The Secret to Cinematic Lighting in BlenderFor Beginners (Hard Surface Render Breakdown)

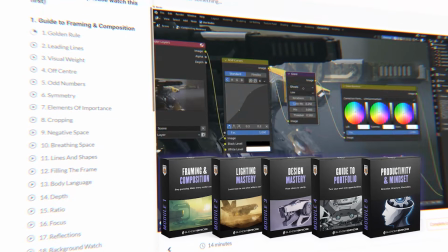8:13 We offer you lifetime access to 5 massive curriculums, which are gonna help you with lighting, composition, design, portfolio, and mindset.
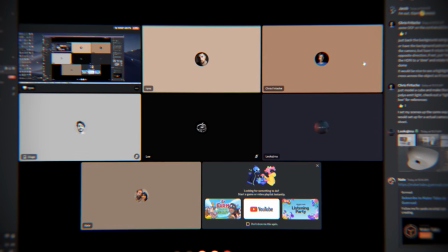8:20 And in addition, we offer you live calls. You can join, share your projects, ask questions.
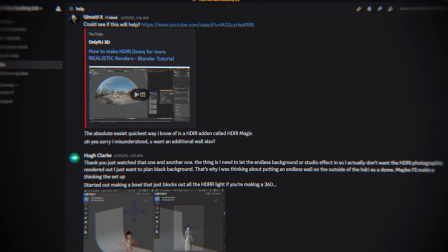8:26 There's also a dedicated Discord server when you can ask questions, DM us, tag us, whatever, when you get stuck. So you get help on demand, which is unbelievably helpful, and you're going to be progressing way faster than on your own.
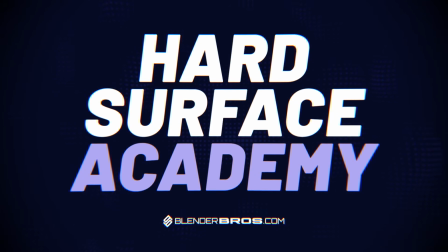8:39 So the program is called the Hard Service Academy. Go to blenderbros.com/academy to learn more.
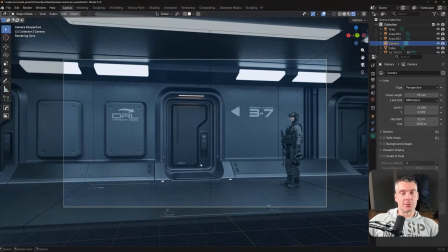8:45 The link is also in the video description. Lighting is super simple, and I don't have any HDRI in this scene, zero, okay?
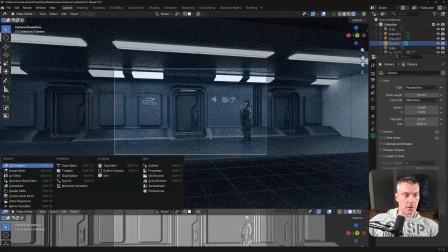8:52 There's no HDRI I can show you. So the only light in the scene are the area lights, okay?
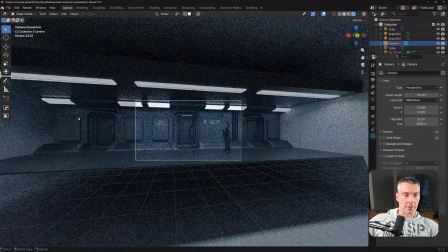8:59 See, there's no HDRI, okay? So these lights, okay, the area lights are the only lights in the scene, right?
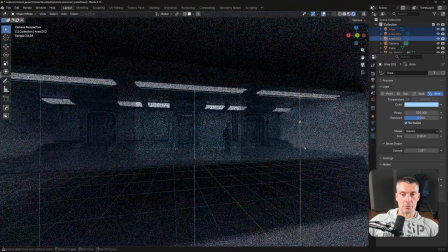9:04 So if I'm going to grab these lights and I'm going to, nuke them, right? You will see that they lighting the scene.
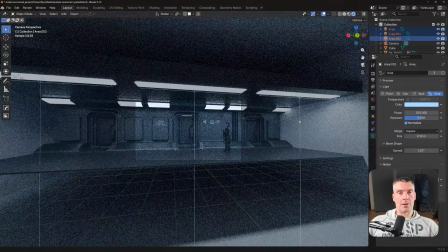9:11 Now, obviously we get emission because when you have lights, you also need to add emission.
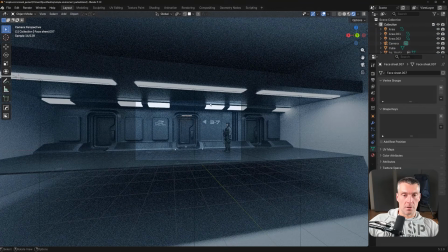9:16 Now, these emissions on these don't have any additional lights. I thought it was just enough light in the scene, and these area lights provide enough light for me to light it.
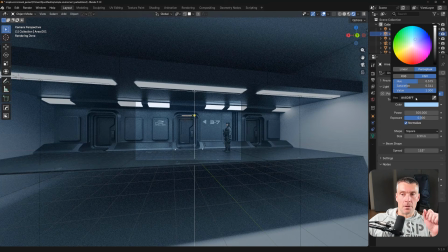9:27 Now, I'm obviously using a hex, which is a hex I ask Claude for. I love working with AI on hexes. They're very accurate.
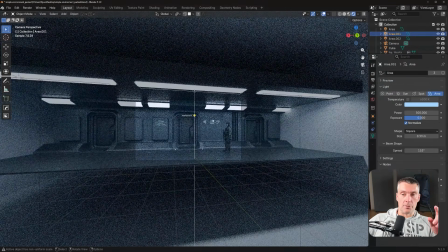9:35 And I also ask him for the red hex for the door to give me a hex that's going to be corresponding, going to be complementary to the blue hex.
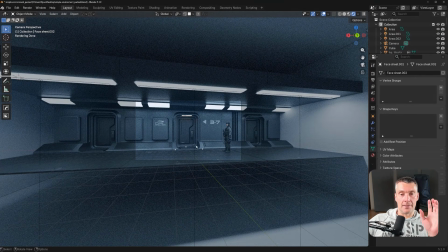9:43 And he gave me the hex for the door for this light, and it's fantastic. So the door has a different hex, right? It's, it's kind of like a warm color, right? Now, another thing is that all these hexes for the emissions and for the lights are the same.
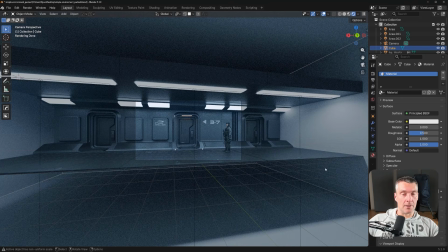10:01 And also the same hexes for my volumetric, because you see that we have this cube here, right?
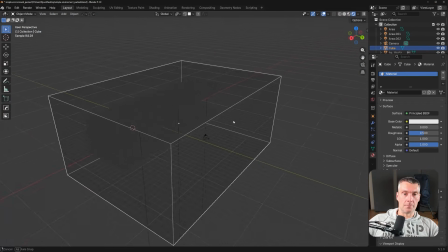10:06 There's simply a cube around my scene, and this cube is a volumetric cube.
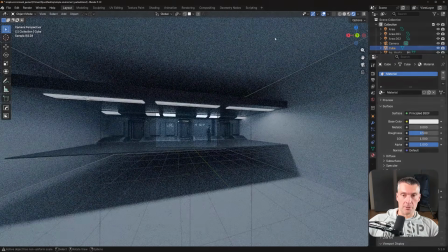10:12 So let me just go back here. It's a volumetric cube and I have nodes attached to it, so I'm going to show you, right?
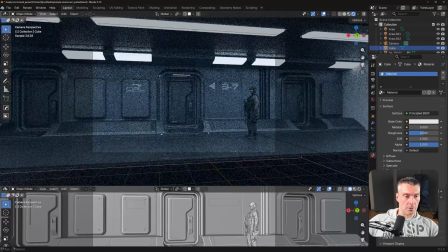10:18 So let's go to volumetrics here. So let's go to shade editor, and there you go.
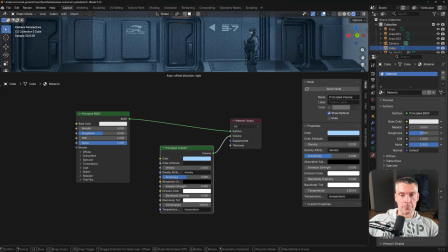10:24 These are my volumetrics. Very simple. Okay, it's just a regular material added here, so the BSDF matte,
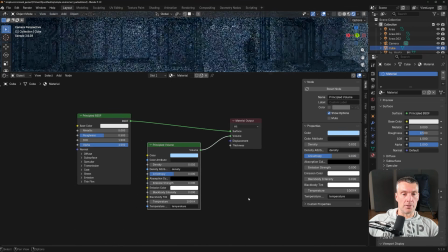10:31 and I'm running principled volume with the same hex for the color as for the lights, and the density is really small.
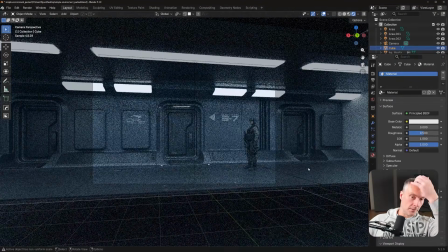10:39 Okay, it's really low, right? So there you go. That's the volumetrics, and this adds a lot of interesting drama to the image.
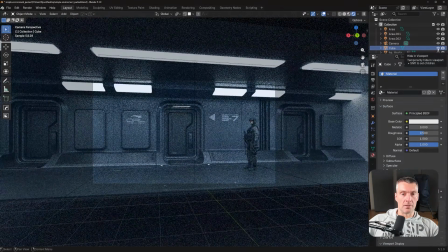10:47 Without it, you're gonna look a little bit more, you know, kind of more dull. This sort of really brings the light together, kind of creates this kind of like a meaty light.
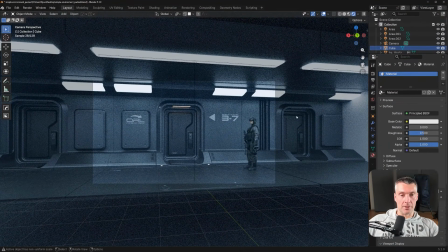10:55 Okay, more dense, milky. You can almost touch it, right? It's tangible.
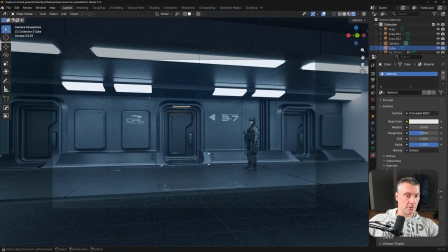11:00 So that's the volumetrics, and now mattes. Okay, now mattes are basically from our add-on MaterialWorks.
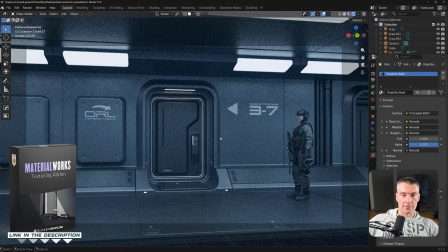11:06 So I simply used two mattes.
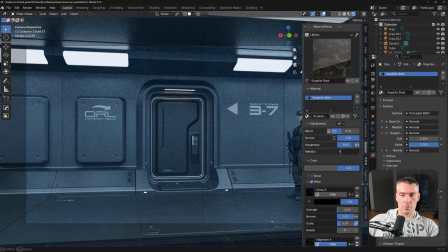11:09 One of them I think is coated titanium, and the other one is I forgot what it was, graphite steel. And I added some wear to them. So I added some dents, some edge wear, and some dust.
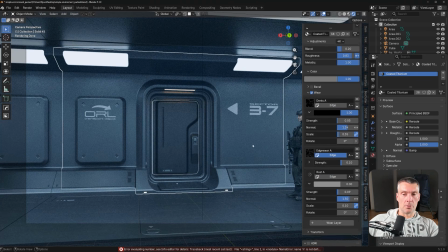11:23 And the floor has some rust on it. So, you know, it's oh, the walls have some rust and the floor has some dust. Okay, so there are two mattes.
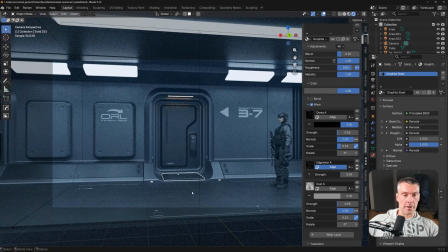11:32 The darker matte is on the door, you know, on this matte here on the doorway, then these, right, and the floor, and that's it. And the rest is brighter color. So you have this kind of like a, you know, the door is re-emphasized by the color, so you're gonna get pulled inside the door because it's darker, right?
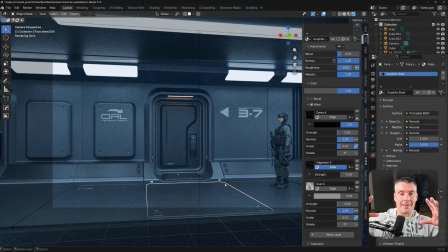11:50 The darker color is gonna pull you in, so you got this kind of a brighter framing, arrows pointing in, and the door pulls you inside because it's darker, and then you spill here onto the floor, right? So that's basically the mattes, and a link to the add-on is in the video description.
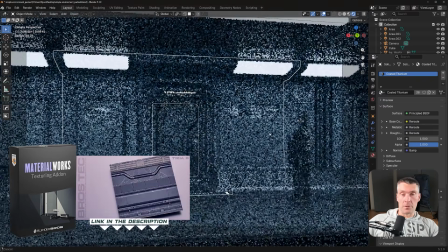12:08 Also, with our add-on MaterialWorks, you can add all these lovely decals.